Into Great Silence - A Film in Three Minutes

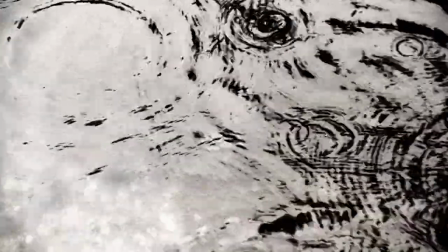[0:00]
A film in three minutes, Into Great Silence. We're often used to films capturing our attention through fast edits and explosive dialogue,
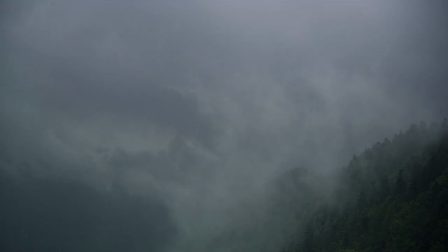[0:09]
but not every subject demands such a noise-inducing cacophony in order to be appreciated.
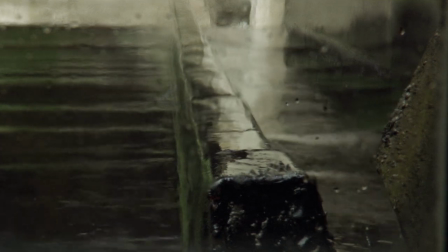[0:14]
Sometimes, films should be quiet, contemplative, and indeed almost invisible both to their subject and viewer,
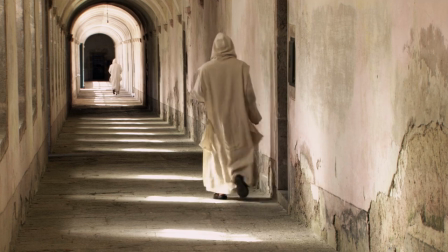[0:21]
with one of the finest examples of this reserved approach being the award-winning 2005 documentary Into Great Silence.
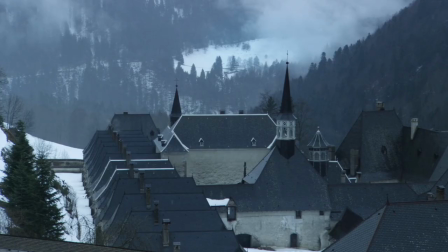[0:30]
Directed by German filmmaker Philipp Groning, the film documents the daily life of Carthusian monks in their monastery high up in the beautiful French Alps,
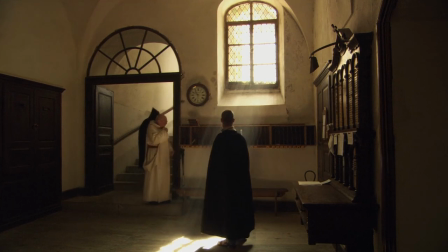[0:39]
and what follows is a mesmerising and patient slice-of-life look at the ordered
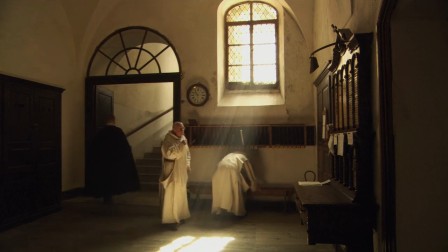[0:44]
routine such people of faith live by over a six-month period shot in 2002
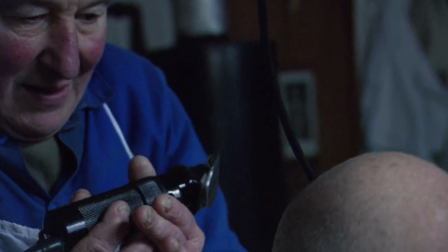[0:49]
and 2003, which took two and a half years to edit and contains no musical score,
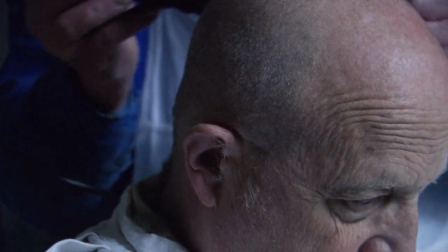[0:55]
voiceover commentary, nor any non-diegetic sound in the mix.
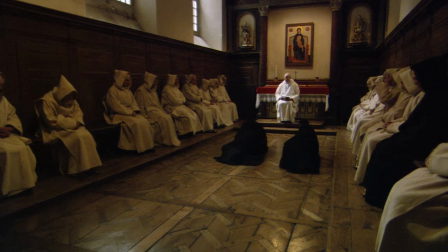[1:00]
Gröning originally approached the Holy Order about making the film in 1984, and was told by the monks they needed time to think about it.
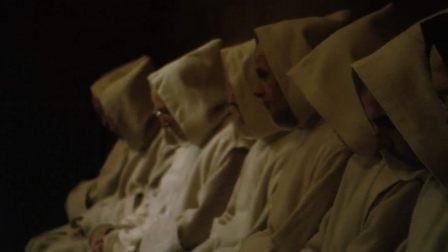[1:08]
Sixteen years later, they finally gave him their answer and agreed to the shoot. The director uses only natural daylight throughout, out,
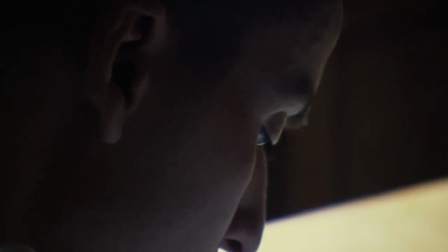[1:16]
helping to grant the film a timeless quality as the styles and fashions of the modern world pass by.
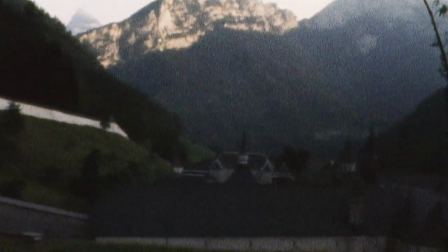[1:22]
The location is a character in its own right,
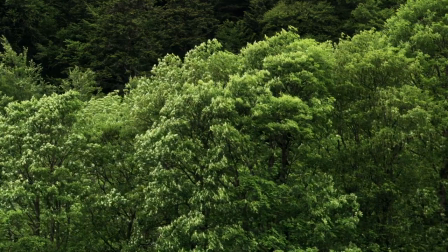[1:25]
with Groening's camera capturing beautiful vistas as the slow movement of time passes by with serendipitous effect.
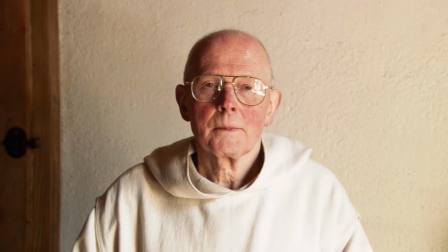[1:32]
The film's subjects, seen at times posing for the camera silently in portraits, keep their distance from the filmmaker,
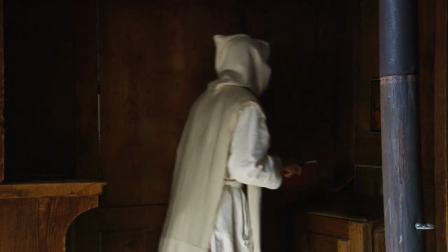[1:39]
and yet at the same time provide a deeply intimate look at the contemplative relationship each monk has with their faith.
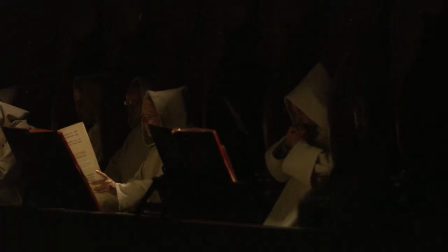[1:46]
The slow reveal of the monastery's way of life, from feeding cats to attending mass, humanizes these quiet, almost austere personalities,
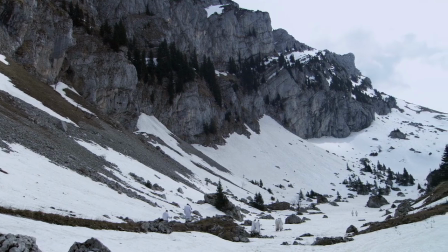[1:55]
and allows for some truly peaceful and heartwarming moments, such as when a small group of monks enjoy the snow of winter.
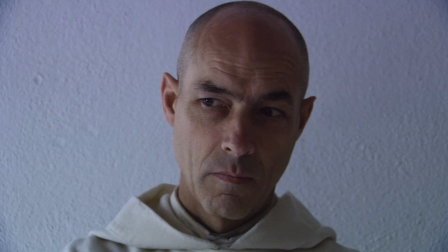[2:06]
Into Great Silence, or Die große Stille in German,
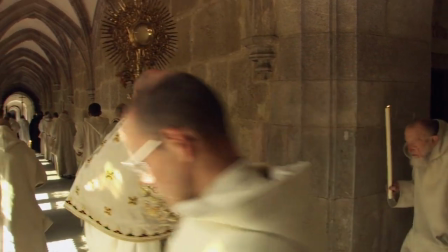[2:10]
may not provide any revelations on screen to the burning questions all religions have to contend with, but then again, why should it?
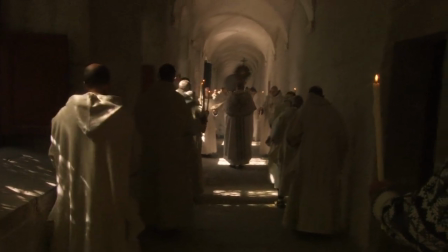[2:17]
Cinema as an art form does not have to provide any answers to the subject a filmmaker chooses to tackle, it just has to explore them.
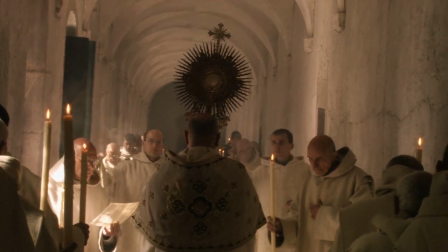[2:25]
The contemplative, ponderous nature of faith can't be explained away with dialogue or visual motifs in a medium such as filmmaking,
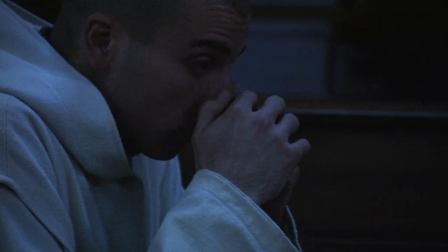[2:33]
but what Integrate Silence does offer is an up-close,
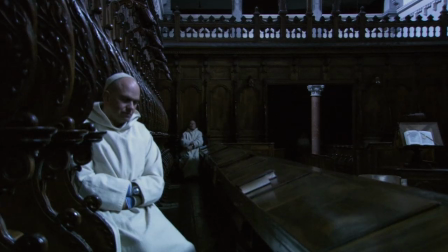[2:37]
and yet paradoxically distant insight into what faith looks like for one particular sect of a religion,
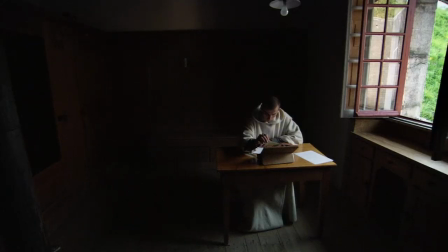[2:43]
and more importantly, gives us pause to perhaps listen to the silence in our own lives and try to hear what is being said.
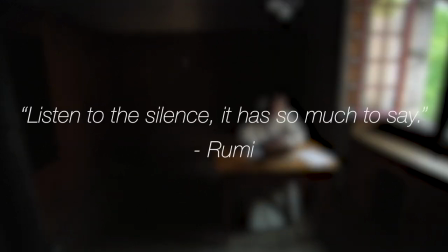[2:50]
For as the poet Rumi once wrote, listen to the silence, it has so much to say.